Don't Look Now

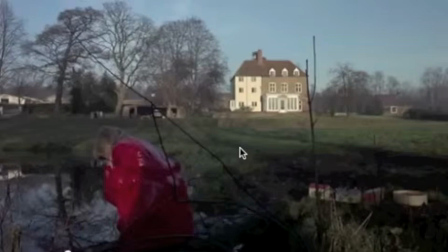8:07 And Nick Rogue, like Sergio Leone from our previous episode, was really good at framing shots. So the fact that these branches are in the way is really important.
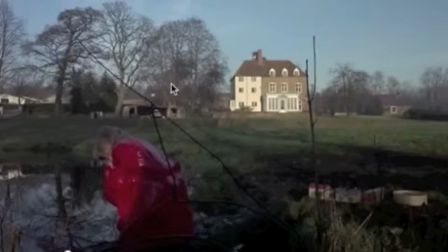8:20 This is not a mistake by the cameraman or the cinematographer. This idea of the shattered frame is really important.
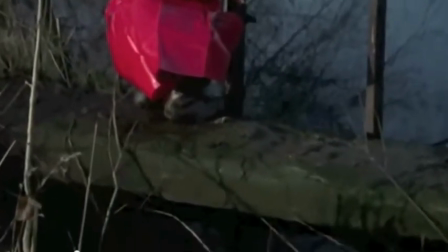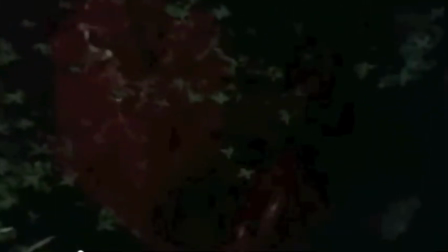8:39 We're focusing on that water again, and again we have this mirror image. We cut to an interior based on the previous shot where you see the little girl in relationship to the house. We as an audience can make the leap and say, well, this is the inside of that house we saw previously,
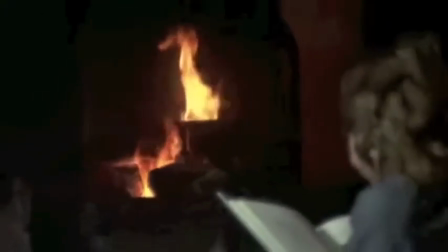8:59 and here we get to the main characters of the film. We see Julie Christie with her back turned.
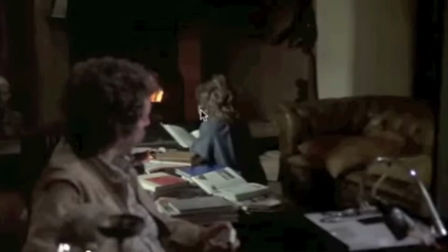9:08 That's important because she's going to prove to be a fairly oblivious character in what follows. So she's not looking at the action, she's not in tune with it. And then here in the foreground we have Donald Sutherland, who is looking at some slides.
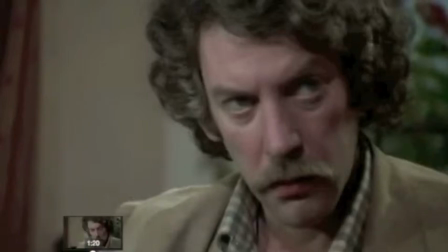9:25 Alright, if we go back just a little bit here, we will see what he's looking at.
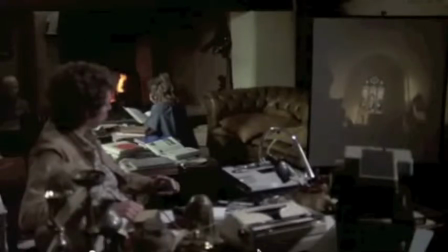9:33 It's a slide of a church that he's taken on a contract to restore in Venice. And here, it's magnified, it's very, very large, and we see this really strange looking figure in kind of the midground. And he's going to want to examine that further.
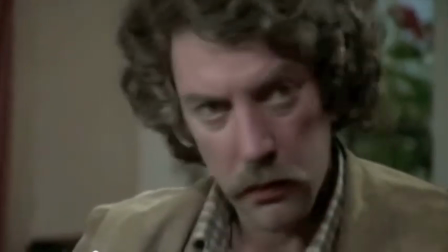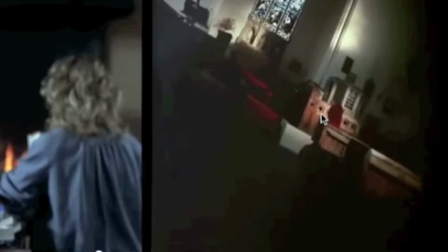9:57 Again, we see the figure magnified. That's important because one of the things that's really interesting about this film is how obsessed it is with the gaze, and how obsessed it is with looking at things in a closer light, and the conclusion that it comes to that sometimes characters really do miss the forest for the trees.
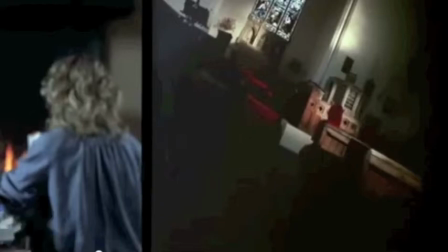10:16 So he's got it magnified here, and in these next couple of shots, he's going to try to magnify it in a different way, but that magnification doesn't give him any new information.
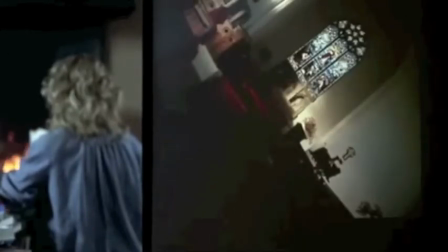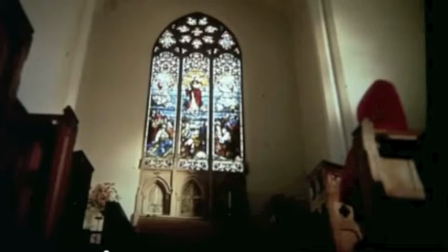10:32 Right, just to add emphasis here, Nick Rogue is like saying, hey, look at this, there's another mirror image. Here is a small person, who's dressed very similarly to the little girl outside, who just,
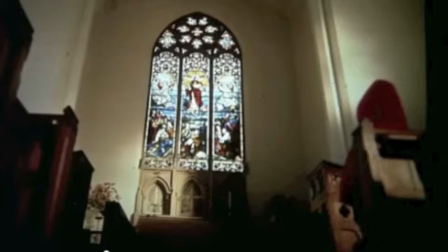10:47 by the logic of the cutting, we believe is probably his daughter or his niece or some relation of his.
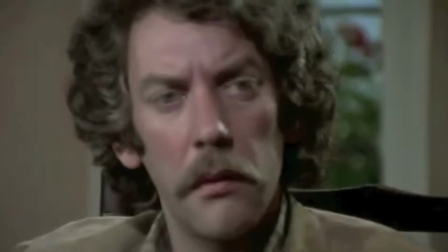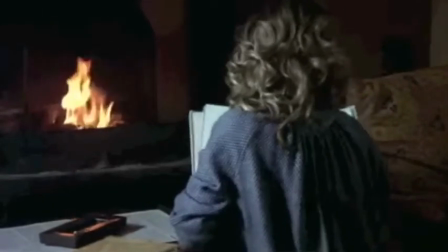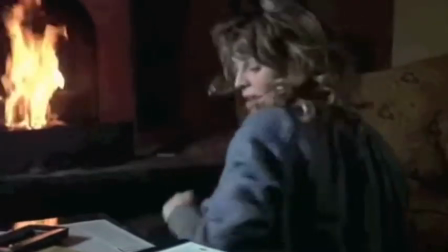11:03 What are you reading? I was just trying to find the answer to a question Christine was asking me.
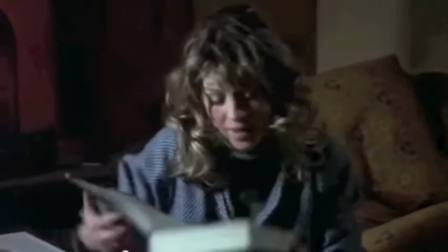11:08 Alright, again, this idea of trying to find answers by examining things, by magnifying them, this seems to be a bit of kind of throwaway dialogue that doesn't really do anything story-wise, but it does turn out to be important.
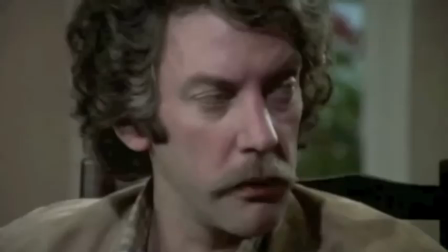11:23 The world's round, why is a frozen pond flat?
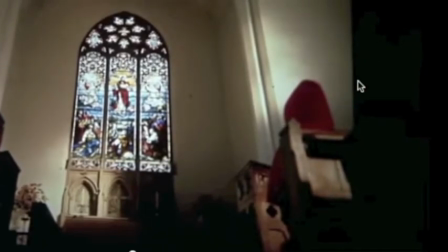11:29 Again, we cut back to this very strange image of this short figure, and notice I'm not saying little girl, of this short figure in a church, magnified. It's as if the film's preoccupations are not with this couple or with their children, but with the meaning of this image.
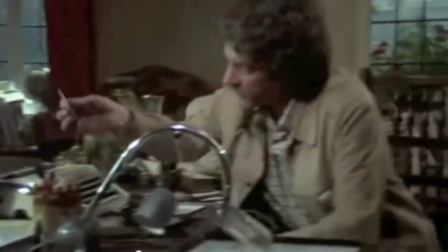11:51 It's a good question.
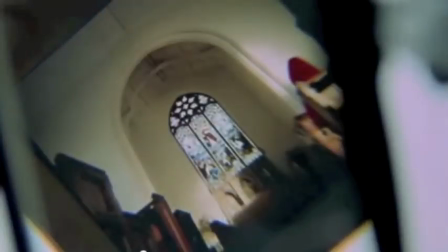11:56 Alright, and here he's taken the image out of the projector, which has already magnified it, and now he's put it under a magnifying glass, and we're essentially getting the exact same image. And the implication here is that looking and seeing are not the same thing.
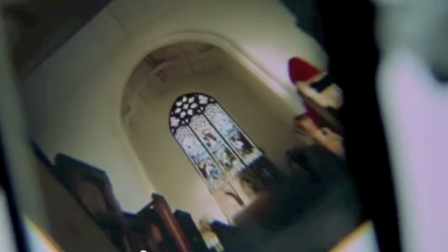12:10 He can magnify it all he wants, he can examine it as closely as he wants, but he's really missing the message here.